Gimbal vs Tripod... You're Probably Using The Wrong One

We need movement on every shot. yeah and now i'm like no static kind of west anderson kind of type of framing it's just really nice i don't know if that's just the zeitgeist right now that's like the trend or is that just a like i think it might be a development in your like your process as a filmmaker also like i was just saying like i used to yeah i started with like a 50 mil because it's like really cool to get shallow at the field now as i get progressive my filmmaking i want like wider and wider because that want to challenge myself with like the whole frame versus just the subject as you like progressing your career be like all right now is the time for the gimbal now is the time for 50 now is the time for the tripod and then that's when it becomes like the the cohesiveness of your style yeah it's actually using those tools for the purpose like okay static shot we need stability in this part of the story whatever okay this is chaotic you want some more energy okay let's go handheld here and then like okay now we want like godlike camera okay gimbal to like signify whatever whatever and you're still in it that's when that's when you like hit like a different level of filmmaking 100 but then i just i don't know what it is why is like why is no one talking about pan movements though what happened to the video tripod head it's just not cool yeah but you do watch like a like you watch like a fincher movie and they're like perfect pan like tail whatever whenever the subject is moving it's perfectly moving yeah but no one talks about it on youtube it's not cool it's not sexy no it's definitely not but then yeah you said Hollywood uses it. All the time, yeah. That's where we're gonna end up. Yeah, we'll eventually get there. You know, I only do pan movement. Actually just like, check this pan, this is sick.
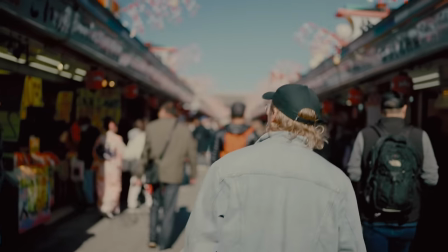[8:52]
And after a few tripod shots, camera movement is also so much more powerful.
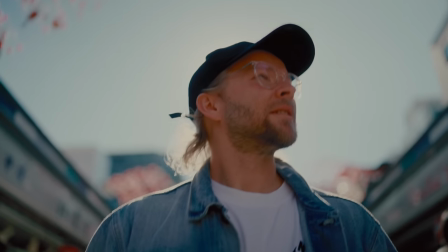[8:57]
When the camera does start moving, there's a purpose to it.
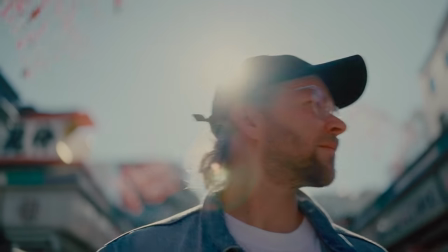[9:01]
It's signaling something to the viewer, something is about to happen, and contrast in filmmaking is so important.
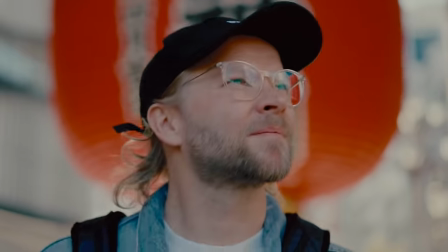[9:07]
Like for example, if your edit is all a bunch of tight shots,
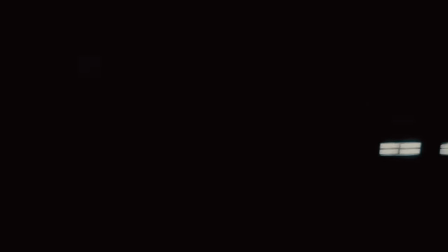[9:11]
the first couple your brain is like okay what am I looking at this is interesting and after the 20th one your brain is like I don't know what I'm supposed to be looking at I'm bored.
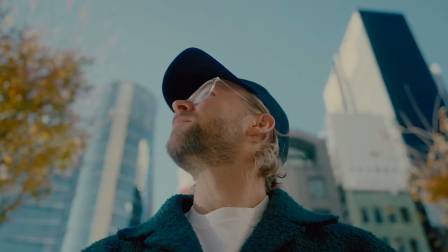[9:19]
Whereas if you put a tight shot in when you really want the audience to pay attention to something very specific it can be super powerful.
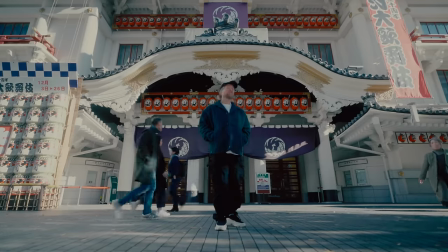[9:27]
It's all about contrast in filmmaking and life in general.
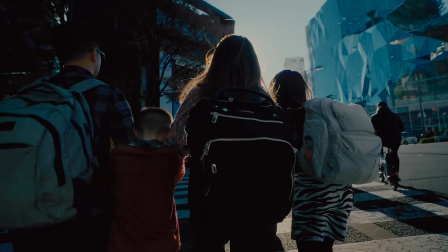[9:31]
I feel like I've been hustling and working so hard spending countless hours learning about filmmaking,
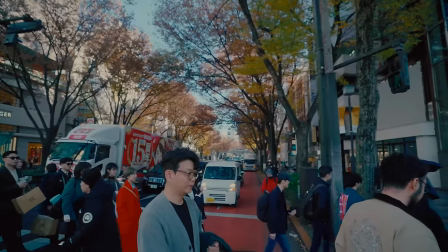[9:37]
YouTube, making videos, building a business, working harder than I ever have.
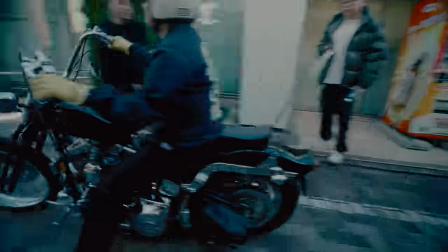[9:42]
And now this next phase, I feel like I need some slow time.
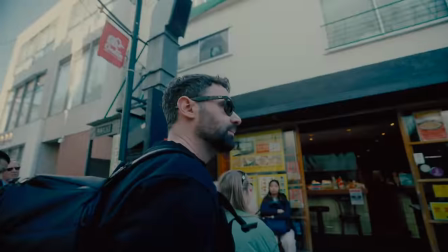[9:47]
I want to be able to sit down at a cafe in the middle of the day and drink a nice coffee without
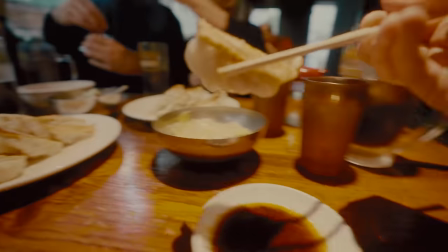[9:51]
stressing or thinking about how I could be doing this or that or being more productive.
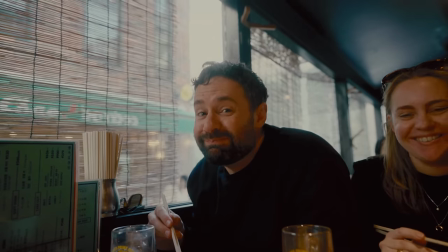[9:57]
There's so many things I need to do and get done. I can't just be sitting here.
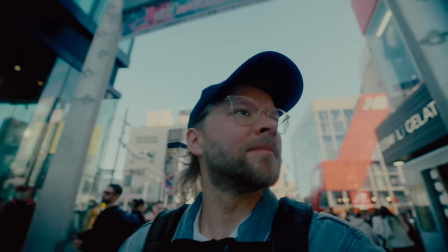[10:00]
I think it'll be more about just doing nothing, more learning, more recalibrating,
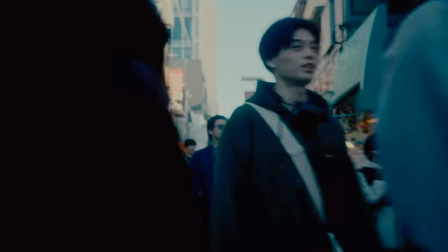[10:06]
and hopefully that will help me to innovate and figure out what I want to do for the next phase of my life and career.
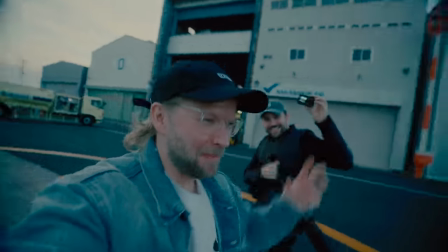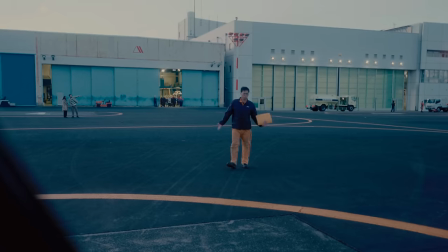[10:21]
We finished the day off with an epic helicopter ride, which was just such a cool way to see how huge Tokyo is.
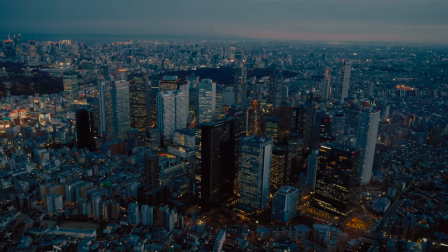[10:28]
It feels like it just goes on forever and ever. And with Mount Fuji in the background, it's just a reminder that I'm far from home.
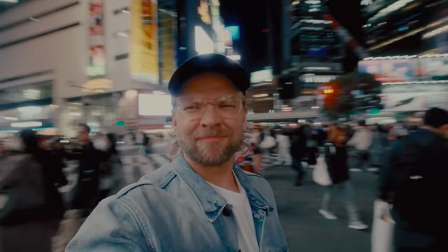[10:40]
We had some sushi, of course, and checked out Shibuya Crossing, which is that crazy free-for-all crosswalk that you guys have all probably seen a million times,
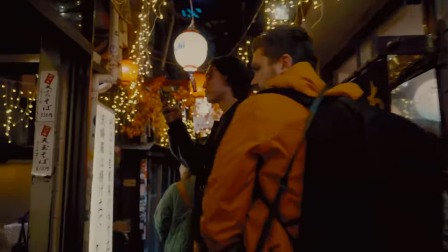[10:49]
and finished the night off in this little tiny alleyway with tons of restaurants and bars packed in,
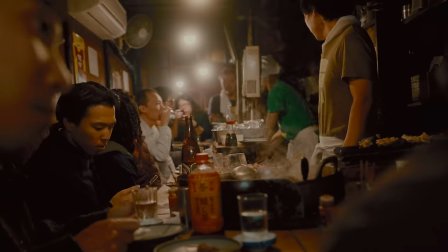[10:54]
which was just another opportunity for me to think about, should I be on a tripod,
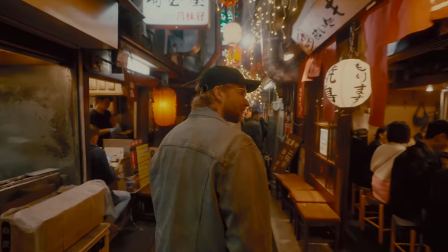[10:58]
a gimbal, or just get handheld shots to make this feel a little bit more chaotic?
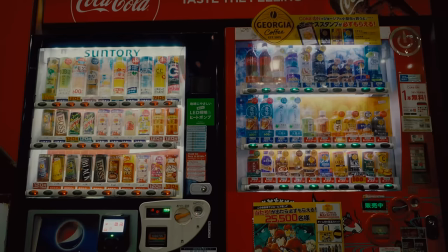[11:04]
And that's what it was there. But that's a wrap on day one in Japan.
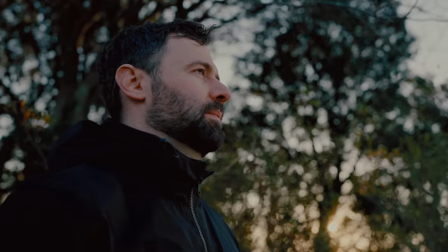[11:08]
And next episode, we leave the city to get some epic views and talk about one of the secret secrets of my success.